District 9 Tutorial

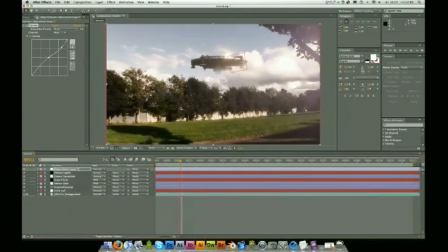I think it's this mask that I applied to the spaceship.
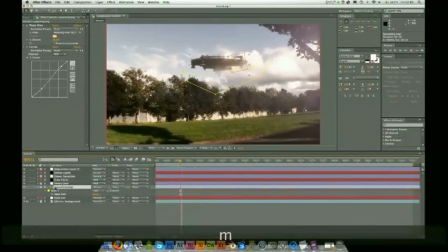I don't think it's needed, so I'm just gonna hit M, delete that.
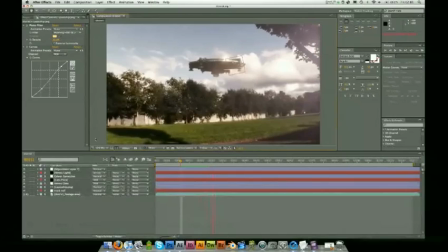I think that looks better. I'm going to also apply a little bit of animation to the spaceship.
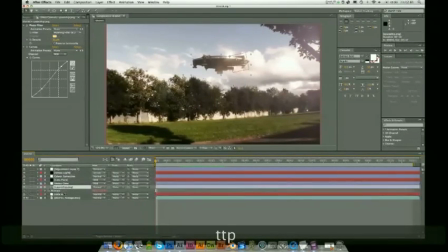I'm going to make it move a little bit. So P for position, or rather A for anchor. So I want to animate the anchor. I don't want to animate the position. Set this here, and then maybe in the last frame, I'll have it having moved.
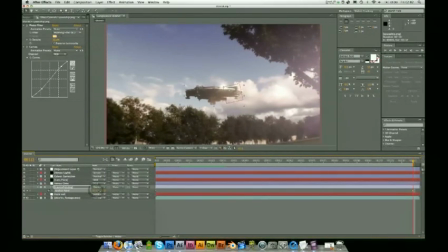I don't know, like a tiny bit, or something like that.
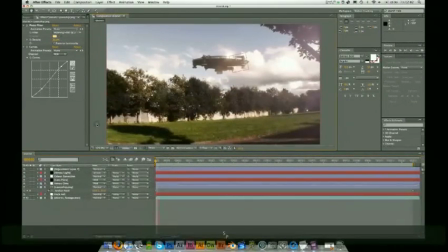So it's really just a small bit of movement, nothing major.
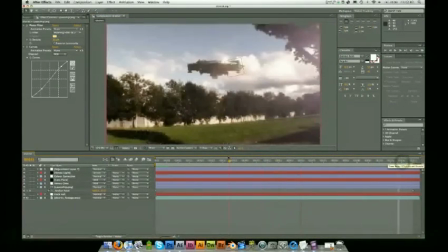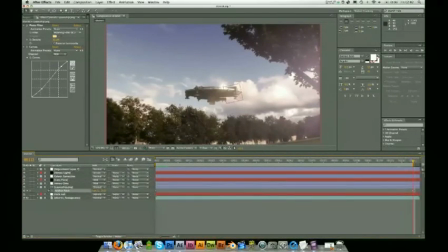Have that small bit of movement.
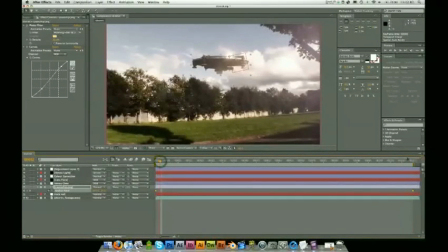Right, so I'm going to copy that anchor position and I'm going to place that on the lens flare as well.
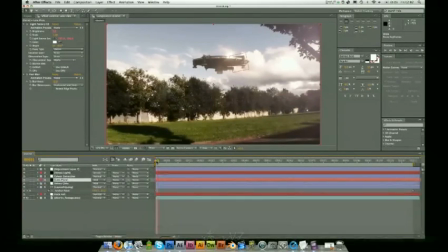Ooh. The difference is 5/8.
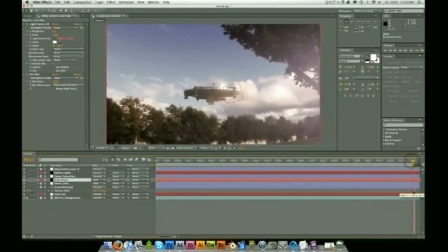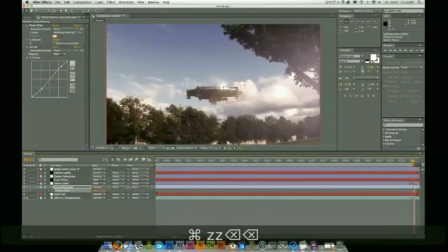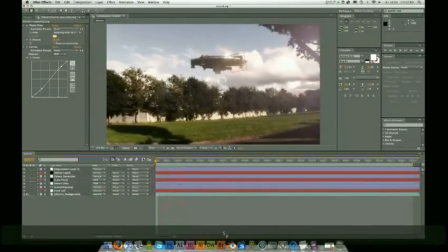Right, so that's kind of basically run through of the effects.
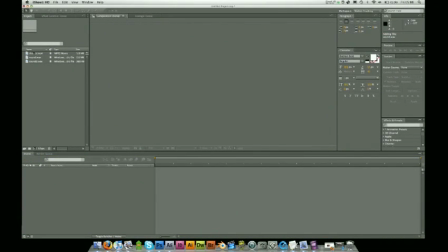Right guys, once you're happy with how your comp looks, go ahead and export it, then re-import it into whatever editing suite you like to use. I'm going to use After Effects in this case. So drag it into the comp window and see we've got the animation here.
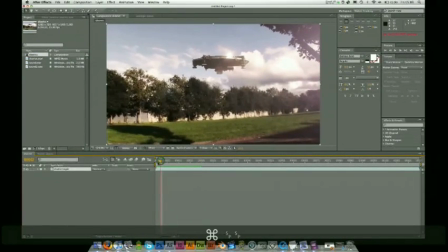I just want to add a little bit more life to it, so I think maybe
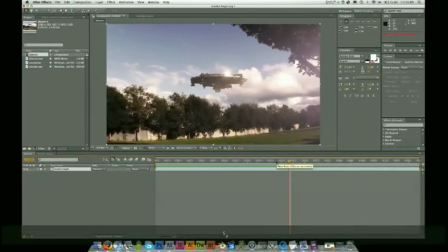about here I'm going to have it cut out and just go black along with the sound effects. So the sound effect I'm going to use is, I got from the trailer appropriately.
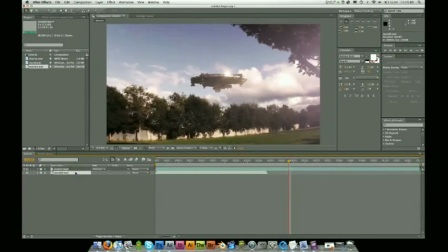So if you want to view the waveform to see kind of when the hit is, just double hit L, so double L, and it'll give you a nice waveform, so you can kind of see when the crescendo is and when you need to cut the clip. So I think about here will be a good time to cut it.
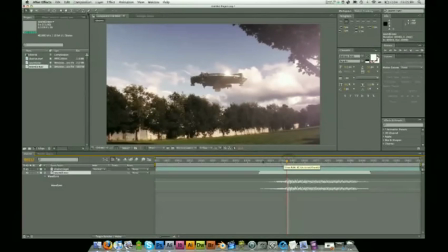So maybe a build up of about 10 frames of animation.
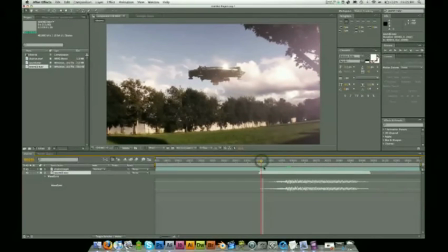In this case, I'm just going to have it flickering on from the clip, from the video to black to video black, video black, just kind of like a flicker, an interference of sorts.
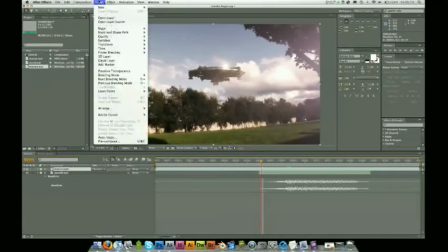So that's simply done with a new layer, a new solid, black solid.
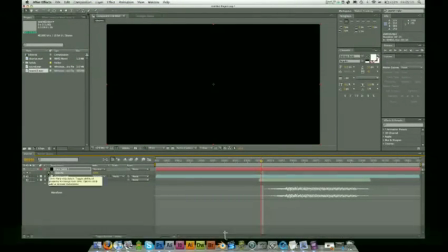Got to hit T for opacity, keyframe that, has at 100 now, but at 0 for the first one.
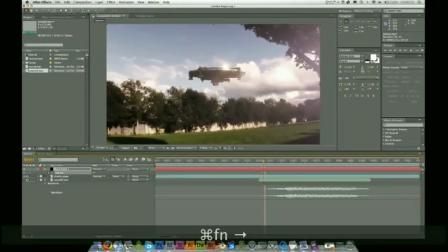Command right to go ahead 1 frame, and then keyframe that again with 100.
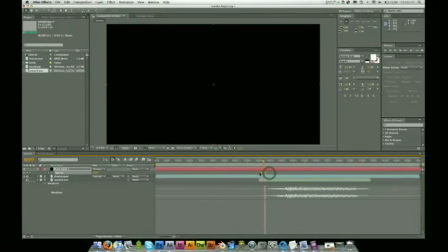Then I'm going to select these two. I'm going to hit Command C or Control C to copy it. Go forward 1 frame. Command right, paste, 2 frames, paste, 2 frames, paste.
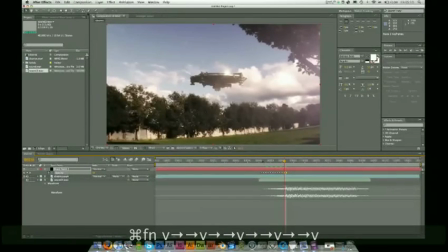Maybe we'll put 1 more in. There we go. So now we've got a flicker, which is kind of what I want.
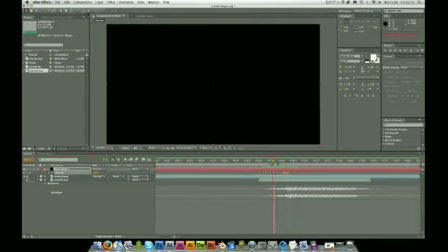Maybe it might be nice to throw in an adjustment layer,
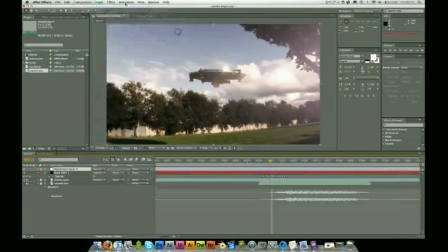new adjustment layer, and on this adjustment layer we're going to apply an invert.
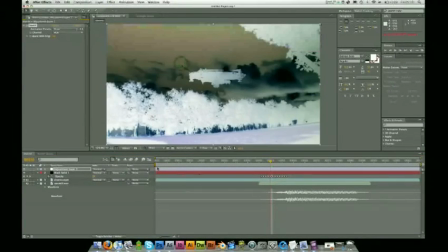So you go Effect, Channel, Invert. We only want this for about 2 frames, somewhere in the middle, just to mix it up a little bit, kind of make it appear like there's something else there.
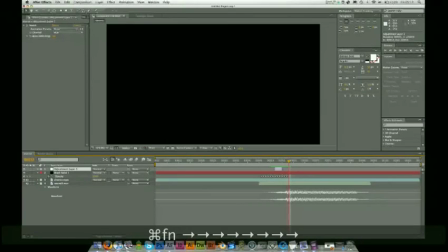There we go. I think that should look pretty good. Let's RAM preview this real quick.